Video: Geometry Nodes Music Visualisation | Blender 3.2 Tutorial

In this video, we'll learn how to create this great-looking music visualization.
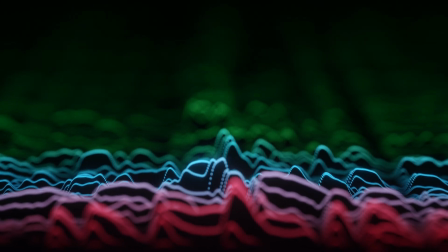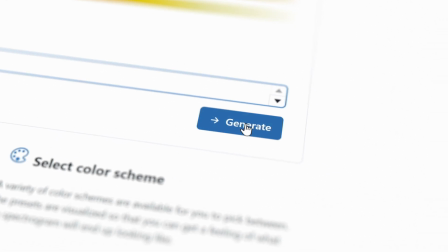To make this effect, we'll use a free online tool to generate a spectrogram image from a music file.
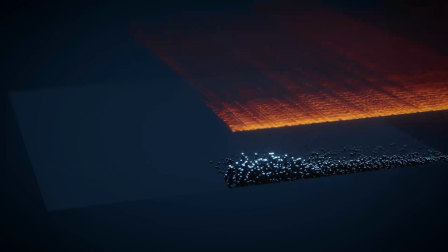We'll use the image as a texture in Blender's geometry nodes to make this rolling grid extrusion setup.
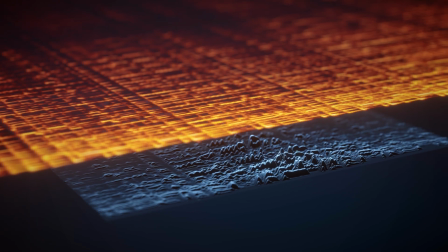We'll use Blender's Bake Sound to F-Curves feature to add a bass thumping effect.
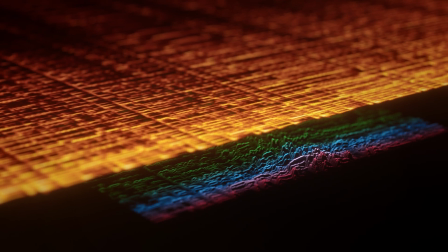And finally, we'll make a simple material shader setup to create this colorful neon stripe look. Let's get started. So the first thing we need is a music file. I'm gonna use my own track I made recently, and you can use it too if you want. It's a 100% free to use song. The download link is in the description. The second thing we need is the spectrogram image, and we can get that in many ways, but we're gonna use this simple online tool called Audio Alter.
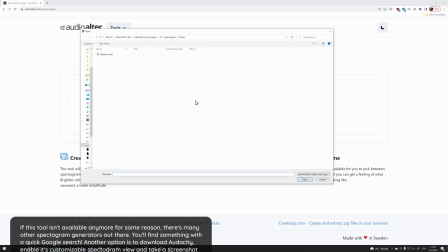Just go to this address, select the music file, choose this last color scheme because it's the most monochromatic one,
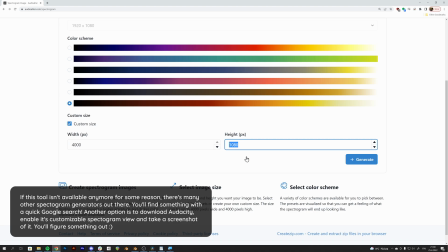set the custom size to its maximum, which is 4000 by 4000, and hit generate. We get this nice looking spectrogram image that we can download. Then we can open up Blender 3.2.
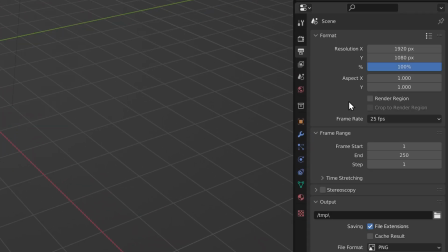First, we'll change the FPS to 60 from the output properties to make the final result look more smooth.
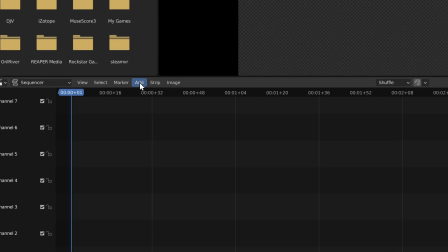Then we'll create a video editing workspace and add the music file as a strip. Make sure to have the music start exactly at frame 1 to have it synchronized with the visuals.
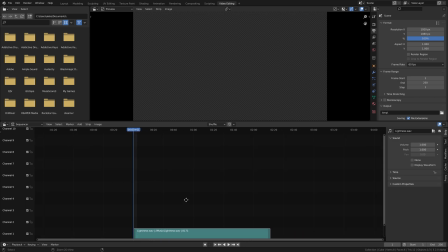We'll also set the end frame of the animation to match the length of the music strip, which can be seen here.
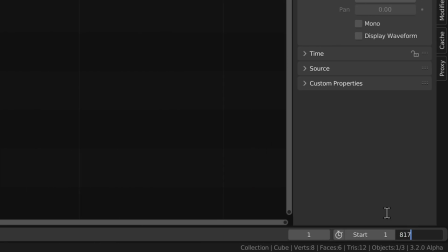So we can just type 8171 as the end frame, and now it matches perfectly.
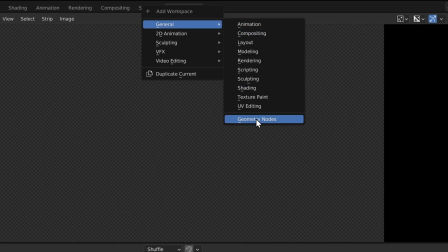Okay, then we'll create a geometry nodes workspace. Add a new geometry node tree to the default cube.
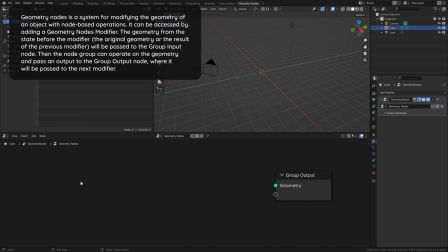Delete this group input node since we're gonna do this completely procedurally. And add a grid node.
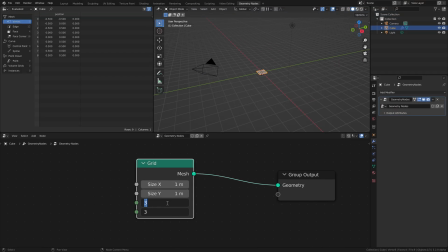Make the resolution 300 by 300 and add an extrude mesh node.
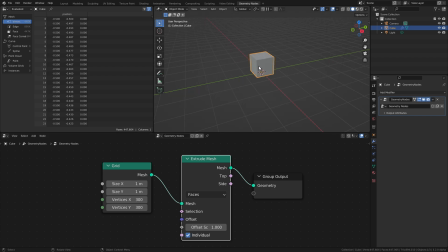So this node now extrudes all the faces of this grid uniformly, so it just looks like a cube.
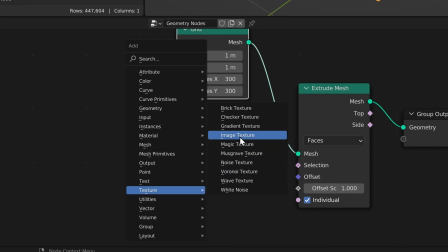But we can add an image texture node. Load up our spectrogram.
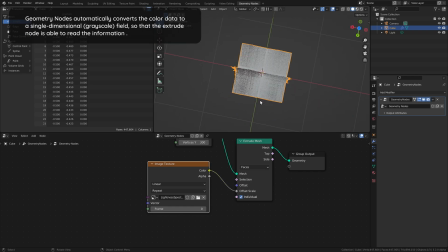Take the color and feed it into the offset scale of the extrude node. And that will scale the extrusion of every little face here based on the image that we provided.
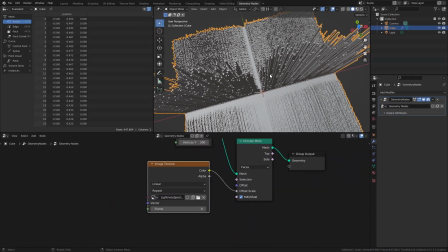Black being the least extrusion and white being the most. Let's change the extrapolation mode to clip so that we don't get any repetition.
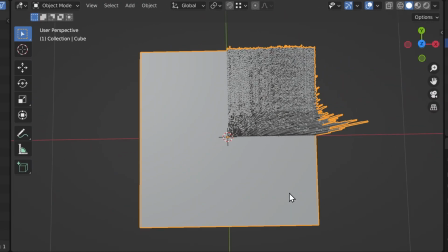But it now looks like the image only covers this top right quadrant of our plane. And that's because in Blender, image texture coordinate spaces go from 0 to 1 by default.
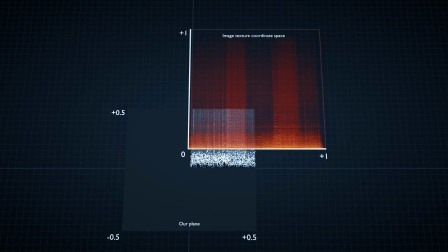And this plane is positioned so that it goes from minus 0.5 to plus 0.5. So that's an easy fix.
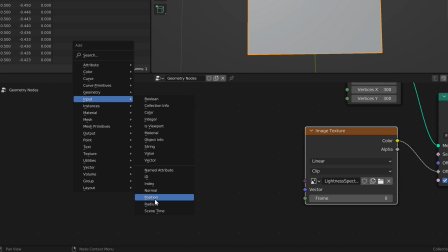We can just take the position attribute, make a vector addition operation,
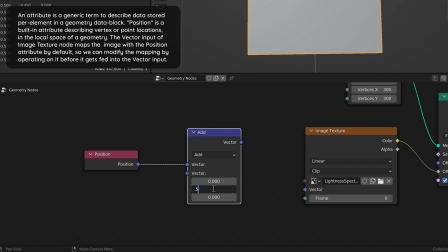add 0.5 to the y-axis, and feed this into the vector input of the texture node.
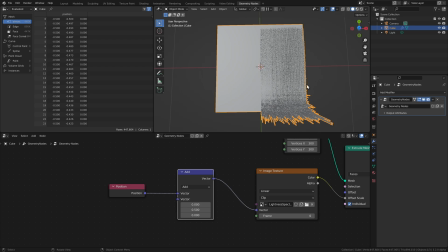Now it's perfectly aligned on the y-axis, and we actually want to leave it so that the left side is empty for now,
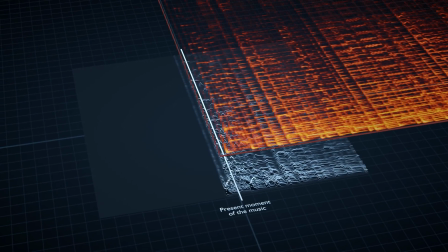because later when we add the right to left movement, it'll make more sense to have the present moment of the music be in the middle of the grid,
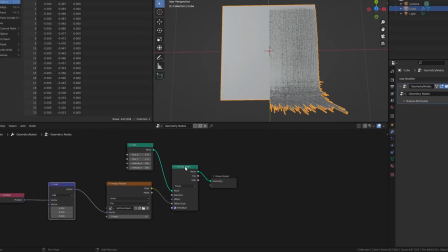instead of on the left side. Okay, let's add a transform node after the extrusion, to stretch this plane a little bit.
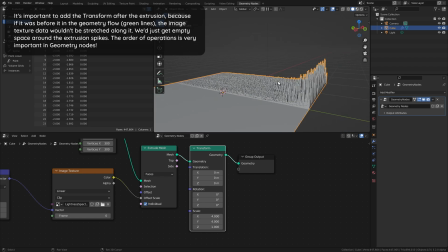And we can also control the height of the extrusion with this Z input now, and we'll reduce it to 0.5 for now.
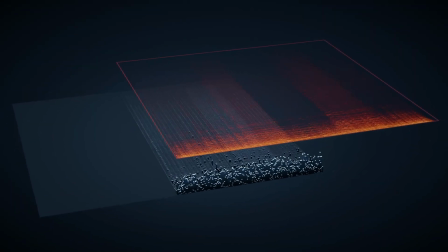So right now half of the song is displayed at once here, and we could just make the animation be like this, but what we want is for the image to be stretched horizontally,
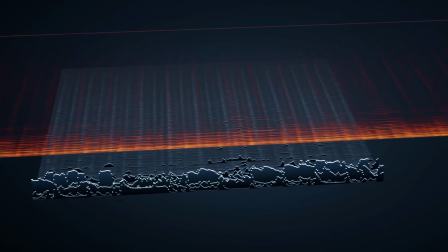and then driven from right to left to have this more animated and dynamic slice of the spectrogram that we can
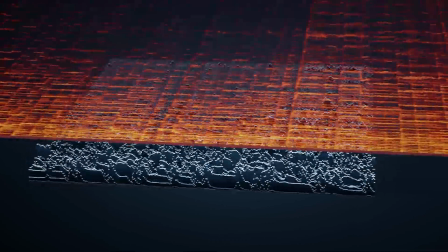see more details of. And we'd also like to stretch the image vertically, because in this linear spectrogram the most interesting stuff happens here towards the bottom.
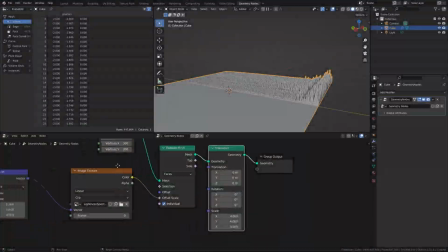Luckily that's easy to do with just one operation.
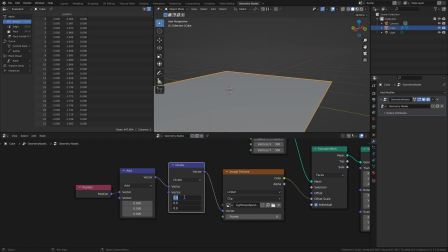We'll add a vector division operation after the addition, and increasing the X division will stretch the image horizontally,
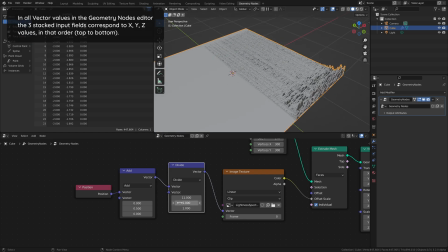and increasing the Y division will stretch it vertically.
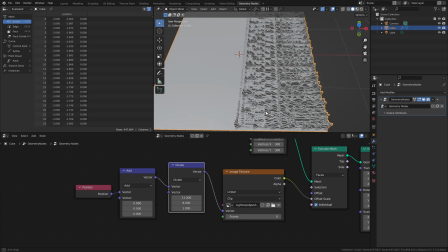11 and 8 seem to be good values for me to start with, but this depends on the music, especially on the length of the music file, so just find something that works for you.